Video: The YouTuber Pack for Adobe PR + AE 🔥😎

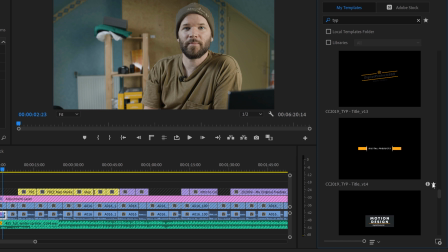Now let's go find that URL, hit that star, and now I can quickly filter these out like this.
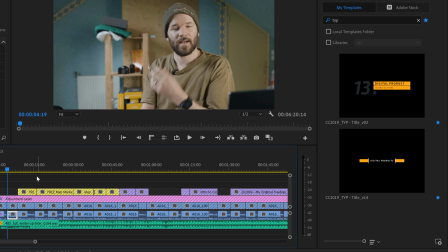So now I have these two, and let's find our position where we want to put our first number.
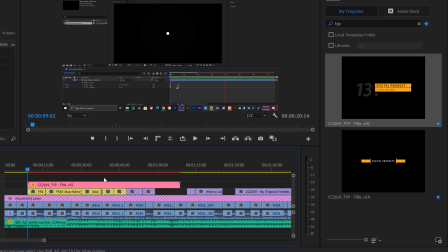So what I'm going to do is I'm going to grab this, just drag it, drop it straight over. And now if I play it back, you can see I have my text come up full screen.
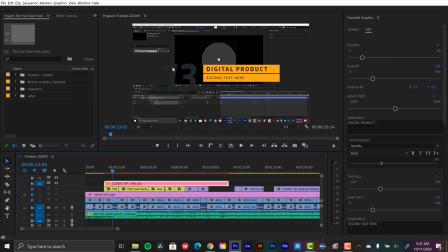But we need to make some customizations, like for instance, this the number isn't looking good on this background.
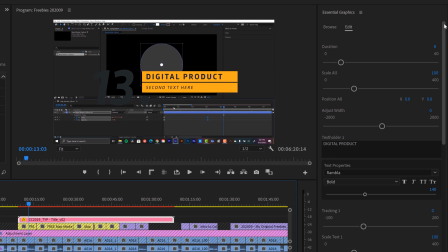So let's go over here to the Edit tab and see what parameters we have. Well, first of all, I can change the duration. This is in seconds. But one thing you want to know about this is as I change the duration, the actual length of the clip is not going to change, so be aware of that.
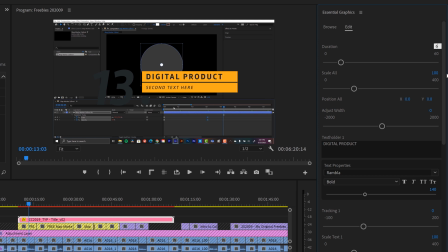So let's say we want to take it down to 6 seconds. You can see the slider changed, but this didn't change. And I'm going to scale it down a little bit. And then I'm going to put it up in the top left corner here.
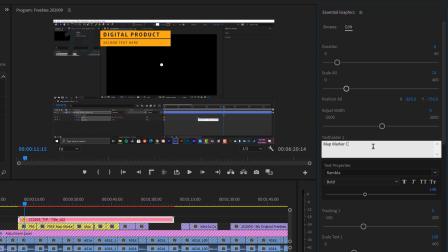Okay, this first freebie is called the Map Marker Callout, and this is an animation preset,
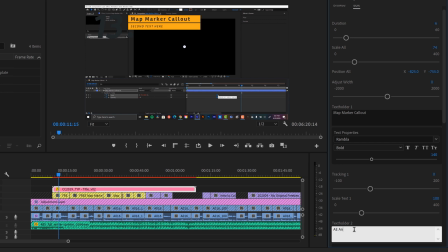so I'll just type in After Effects Animation Preset under Text Holder 2 here.
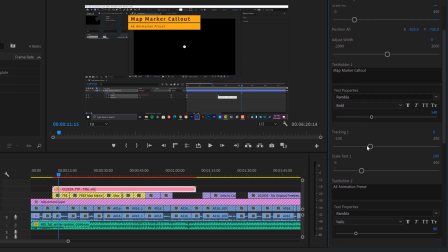And you can see I can change the font, I can change all the parameters of the text here, it's got tracking, I can scale the individual text, but I'm going to leave all that where it is.
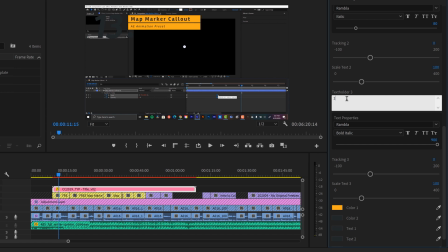Now text 3 is the number, so I'm going to change this to 1, and I'm going to need to reposition this as well.
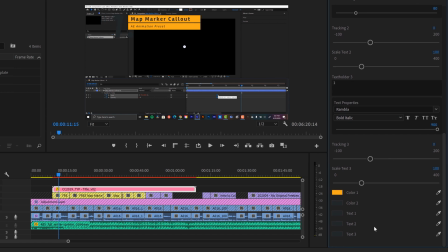And I also want to change the color of this. So this is one thing I kind of don't like too much about this. You can see text 1, 2, 3, and if you aren't looking and you kind of forget which one's text 1, 2, or 3, not a big deal.
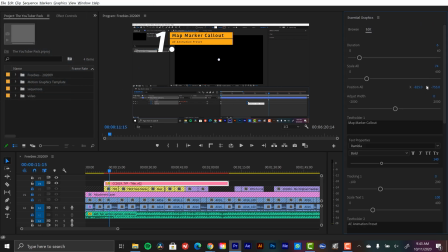So I'm going to change this to white, and now that pops out. Let's go back, and I'm going to reposition this just a little bit to something like over here.
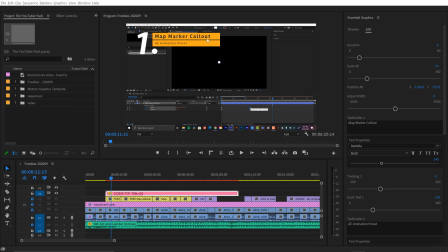Okay, now I'm also going to try to match my branding here, so I'm going to change the color of the background.
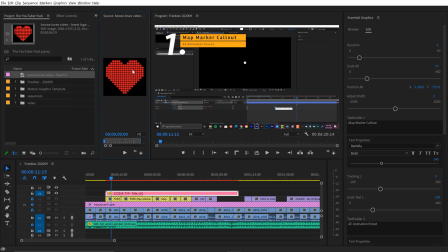So I'm going to open up my little logo that I've got here, and then I'm going to go grab this yellow color and grab the color picker and then just sample my logo here.
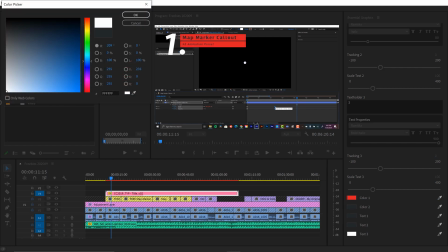And now I'm going to change all these colors to white to make them stand out a little bit more.
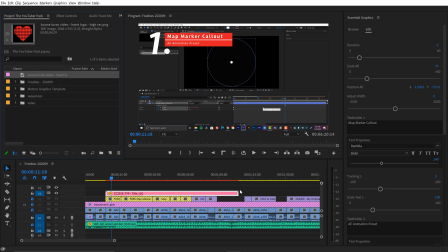Okay, so now I've got all this in place. Now, you might be thinking, these might be a lot of steps to take if I, let's say I have a list of like 10 different items here. This can take a long time if I'm gonna do this every time. So that's why I'm just gonna basically duplicate this title and change the parameters for each duplicate.
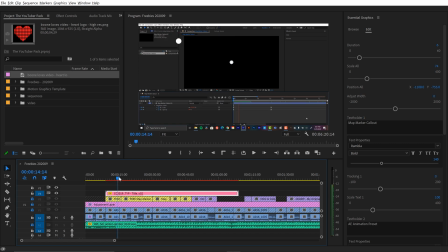So let me show you how to do that. First, I'm gonna find the end of my animation, which is right here.
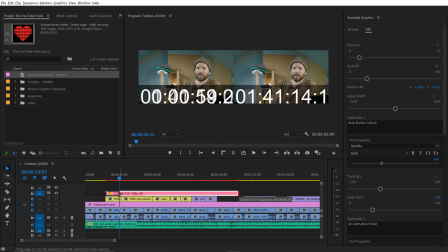And then I'm gonna trim this clip manually. And I'm gonna hold the Alt key and click and drag.
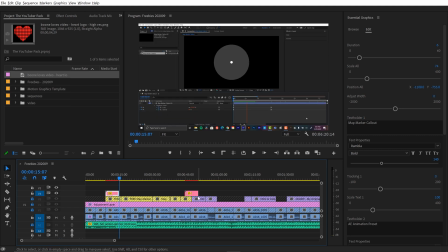And that's gonna duplicate this.
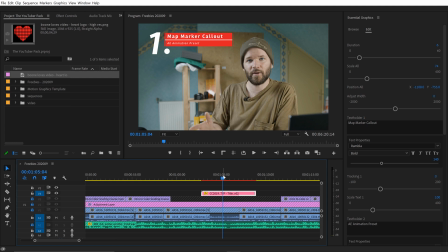And the cool thing about this, now I can make changes to this one, and it's a duplicate, so it's gonna be completely individual. So first we'll change this to number 2. And now all I really need to do is change the text elements.
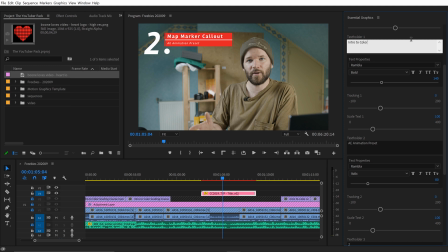So this one is intro to color grading, and this is a video course.
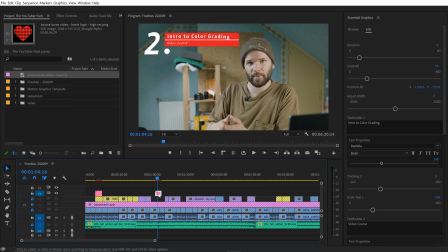And now if I wanted to do a list of 10 or 20 items, I could do it really fast just by duplicating these and then changing the text for each item. Now let's say I want to add a transition here. So I'm going to zoom in on my timeline. I'm going to grab this clip and bring it to the edge of my previous clip here.
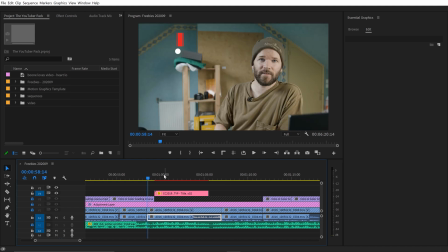And we want to transition between this website clip into the clip of me with the graphic here.
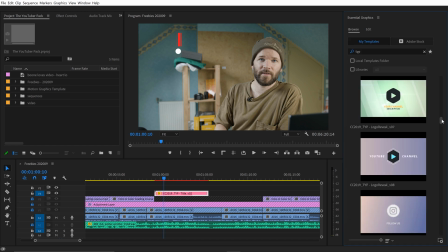So I'm going to go to the Browse tab and look for the transitions. There's a number of them here.
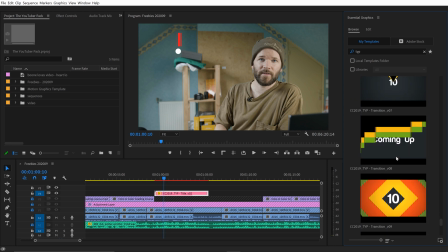And many of them have numbers, so this is going to work out perfectly. So I'm just going to grab one here.
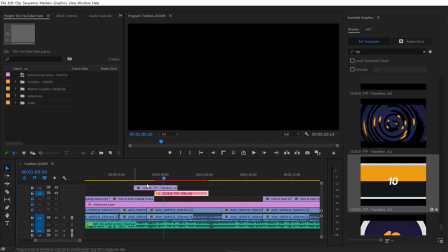This is number 12. I'm going to drag this on top of my other clips. And first I'm going to find where it is full screen.
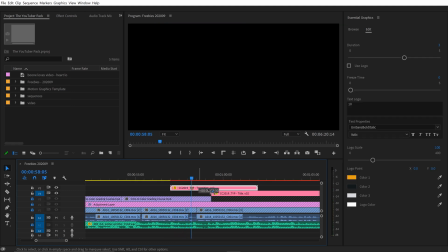And I'm going to add a marker. And then I'm going to use that marker to perfectly align this.
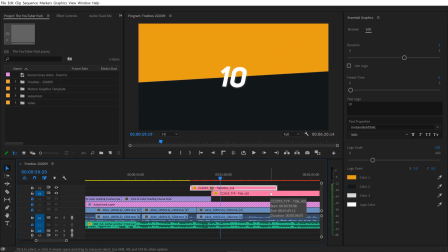And let's see here. And now I can come down and have a number of parameters.
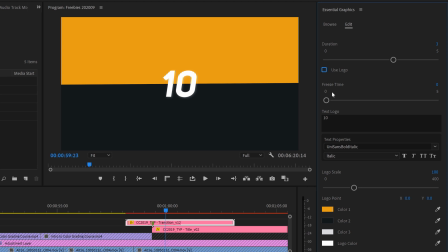I can change the duration. I could use a logo if I want. So if I click this right now, it's just gonna be this play button. But if I go into After Effects, I can actually change this. I can freeze the time. I'm gonna change this number to 2 because this is the number 2 freebie on our list. And I'm fine with everything else except for the color.